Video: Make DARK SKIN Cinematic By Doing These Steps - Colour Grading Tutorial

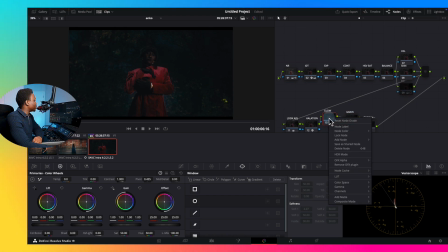253s
The point is, I already have like the node structure. I'm going to keep the global disable for now. I'm going to keep the halation disable for now. Look adjustments, I'm going to reset. Now I'm going to rebuild. Noise remover is there. I can keep that. So I go to my IDT is okay.
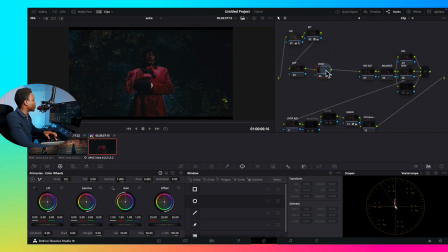271s
So I'm going to go exposure to contrast to saturation. Again, saturation that I like to use is called HSV, and it's just more denser than the average saturation that you just push. So what you do is come to color space, HSV, come here, channels, remove the channel 1 and channel 3.
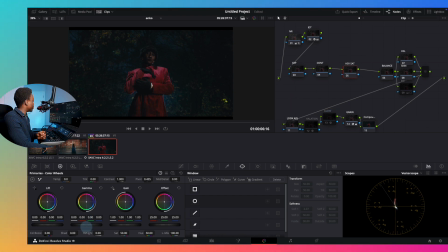290s
Then you use your midtone to saturate. Right? We'll get to that in a second. So I'm just going to undo that for now. So let's start with our exposure. This shot looks dark because yes, it was shot in that way to also keep and retain the information. So
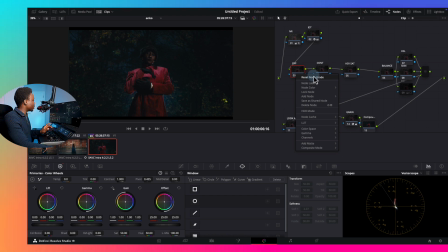305s
I'm going to reset the exposure and start from scratch. So reset. Good. So offset, I'm going to raise the entire shot with the offsets.
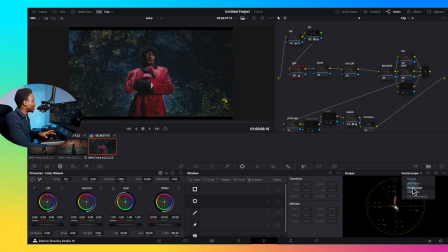316s
While we're doing that, let's look at our waveform.
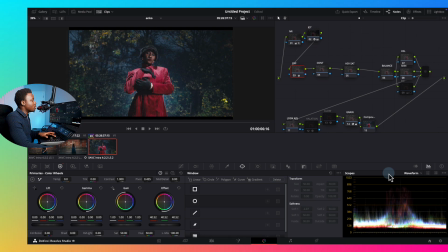320s
I don't want to raise it too much because again, this is supposed to be dark, but I want to raise it enough to see the background without starting to introduce noise. It was raining on the day, so what you're seeing in the background is actually rain, not necessarily noise.
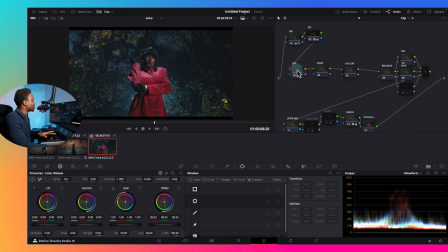334s
So this is good. We can see our face, which is what is more important. Then I can start raising the midtones, bringing the highlights down, taking the shadows down, just basically massaging and finding a good spot for how I want the shot to look.
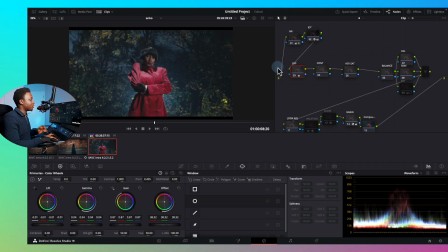350s
So this is before, this is after. Before and after. Can go up on the highlight a bit more. Before and after. This is a rich shot. I like it. Before and after. Now let's move to contrast.
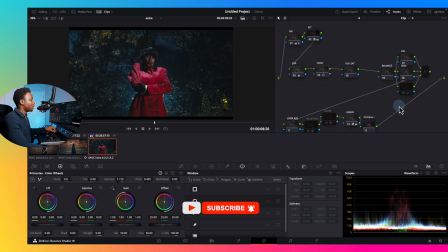366s
Give it some contrast, then use the pivots or pivots.
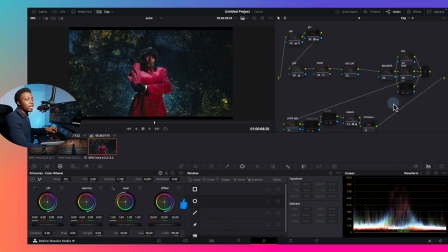371s
I think it's called pivots. You guys should let me know, pivot or pivots. But you get the point.
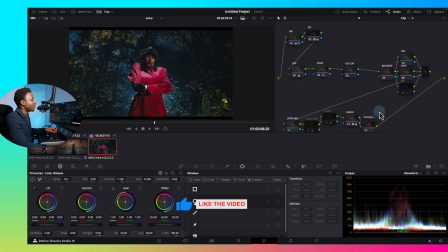377s
P-I-V-O-T. Pronounce as you wish. So raise that just to see where you want the skin to sit and when you want every other thing like the shadows and the highlights to stay. Again, in case you guys are wondering what I'm doing, I'm using the control surface because it makes life faster for me.
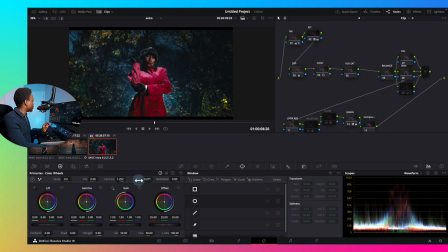394s
But this is what I was doing. Contrast is here and then pivot is here. Okay, so that's exactly what I was doing. I have those things mapped here on the control panel. It doesn't make you a better colorist, like I always say. It just makes you a faster colorist, and it helps you to like do many things at the same time.
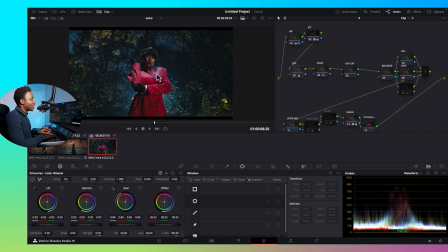413s
So with this, I can do like highlights down, midtones up at the same time. If I was using a mouse,
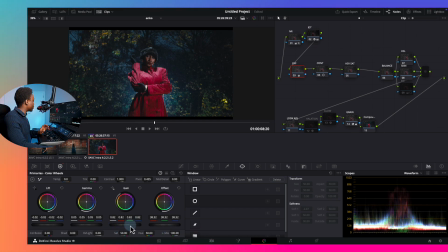418s
I have to do one first, do highlights first, then go to do midtones, which just slows me down. So this is where we were before.
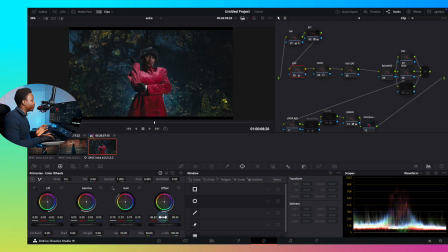427s
This is where we are now. The shot is looking good already. We've not done too much. Now go to the HSV saturation. Instead of using normal saturation, which is going to be like this. Oops, okay, it's not going to work now because I've changed this setting.
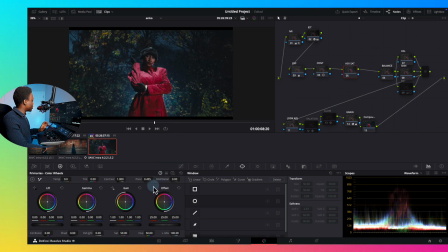441s
But what you need to do instead of using the normal saturation is you use your gamma and you move the wheels, and that becomes, that just becomes your saturation. You can see how everything is becoming saturated just with using gamma.
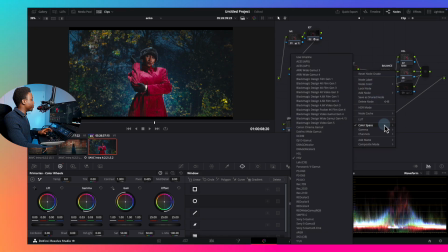455s
So when you use your gamma wheel in the HSV mode, it just really helps. Your colors are just better. It looks denser. It doesn't look like digital. It looks filmic. And that's what we're trying to go for when we're doing color grading.
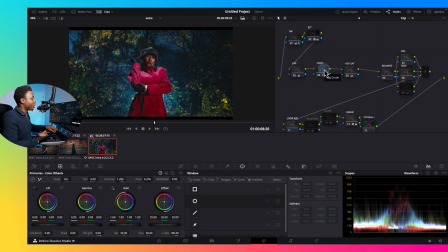468s
We want things to look cinematic and filmic. So you see, I'm still massaging my contrast. I'm going to saturation. I'm going to take it down a bit. I don't want too much. And you can see this shot is already popping.
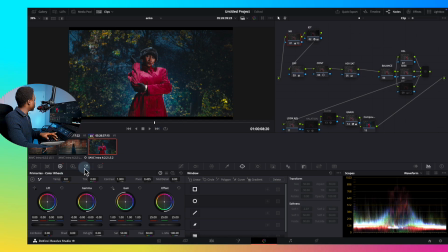480s
It's looking really, really, really good. I'm happy. I'm going to increase the noise remover a bit, just so this shot can look cleaner.
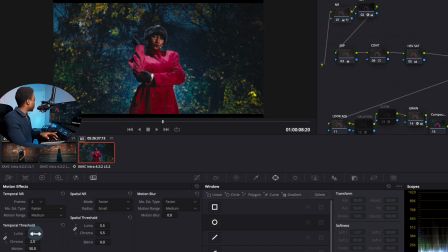488s
Yep, you can see how much our face looks cleaner now. Just going to increase a bit, because that's what we're going for.
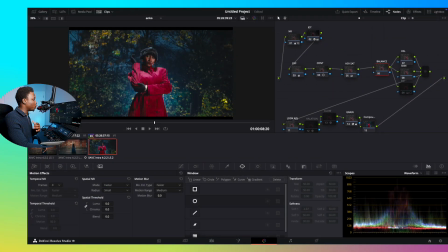496s
It's a fashion film. It needs to look like super clean, super like, the skin is flawless.